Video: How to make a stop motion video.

Hello, people. I just saw a great move that used stop motion. Stop motion?
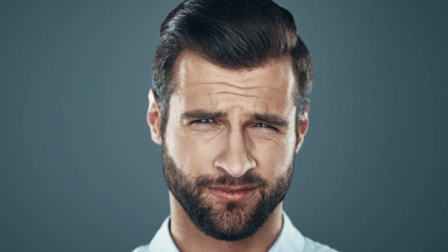(0:05)
What is that? A person that was trying to be like a statue? Yeah, stop motion. Has nothing to do with a statue. Here, I'll show you. Wait, there's people watching this?
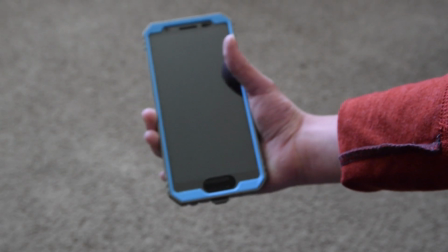(0:18)
First, you'll need a camera to do stop motion. A phone will work, but you can also use a handheld camera.
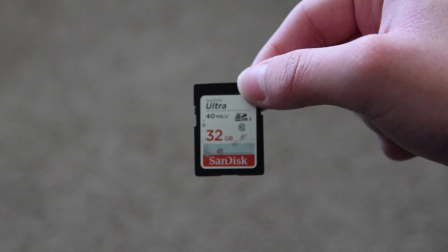(0:26)
And don't forget an SD card if you're using a camera. Oh, that makes sense.
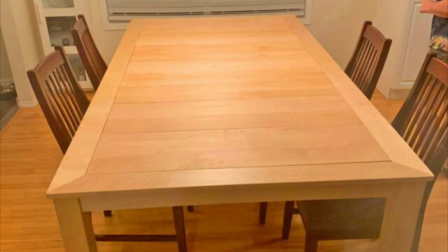(0:31)
Then you'll need space to film. A table can be used or you can use the ground. However, for professional films that use stop motion, they're big set pieces and they are never put on the ground.
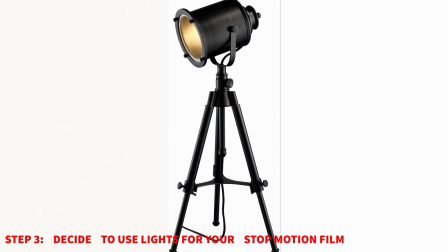(0:43)
They're always situated on a table. Lighting will help the film so it can look good and to make it feel like it was happening.
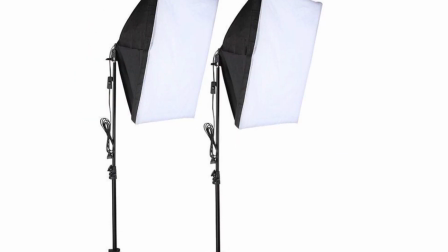(0:51)
But if you don't have lighting, you can make do with what you have, but may result in not looking that good.
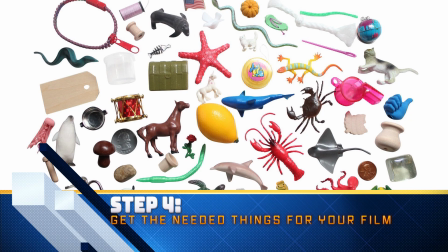(0:58)
Then you'll need objects to move in the film. It will depend on what the story is for the film.
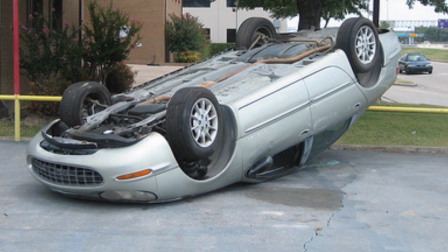(1:05)
For example,
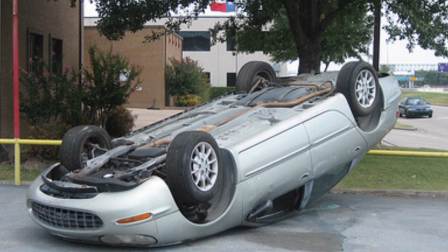(1:07)
maybe your story includes a person accidentally wrecking their car, and since that's in the story, you could get a die-cast car for the film.
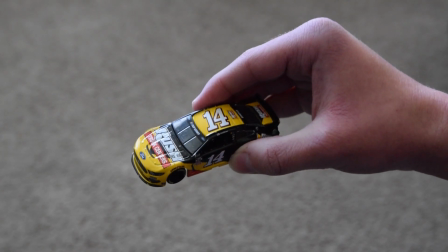(1:14)
Now I could place a die-cast car in front of my camera and then take a photo, then slightly move it, then repeat it until it goes along with the story.
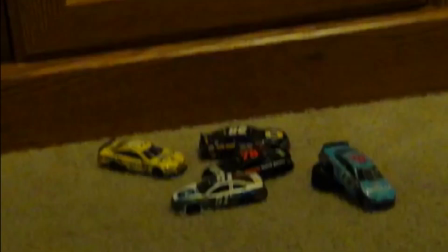(1:26)
Here in this film die-cast cars seem like they are moving, but it's just a photo after photo to make it seem like the die-cast cars are moving.
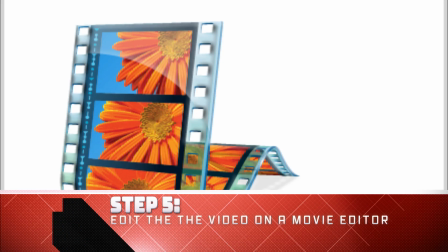(1:37)
Oh, okay. After the process of making the film is done, you need to go and edit the film.
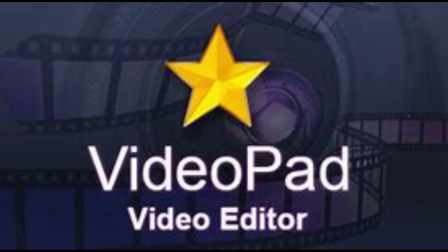(1:43)
I would recommend you get an editing software if you don't have one, but if you do have one, just make sure you know what you're doing with the editing program.
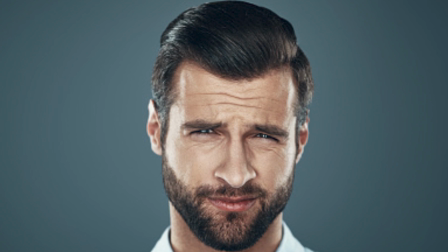(1:50)
Well, I could just use a movie editor that's all around my PC. Make sure the photos are put in order in the program.
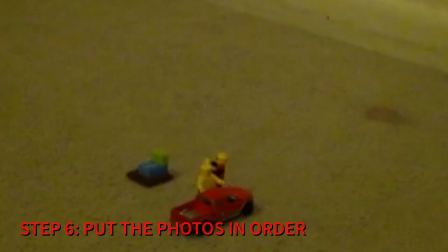(1:57)
In the end, it should look like it's moving.
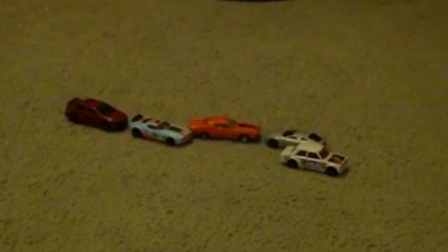(2:01)
Also, you can make the photos appear shorter in the program so the film can be faster or slower.
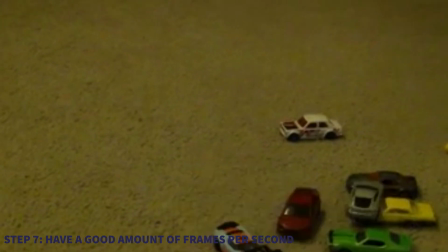(2:07)
You also need a certain amount of frames per second to make the stop-motion film look smooth.
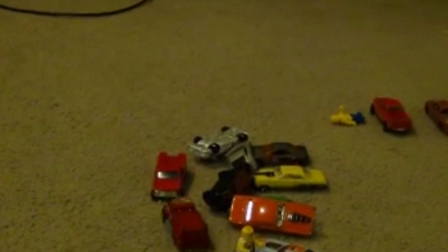(2:12)
15 frames per second makes the stop-motion film look smooth, but the frames per second can be changed. And that is it for making a stop-motion film. Hopefully that made sense. I know it sounds complicated, but if you keep trying to understand it more, it will make sense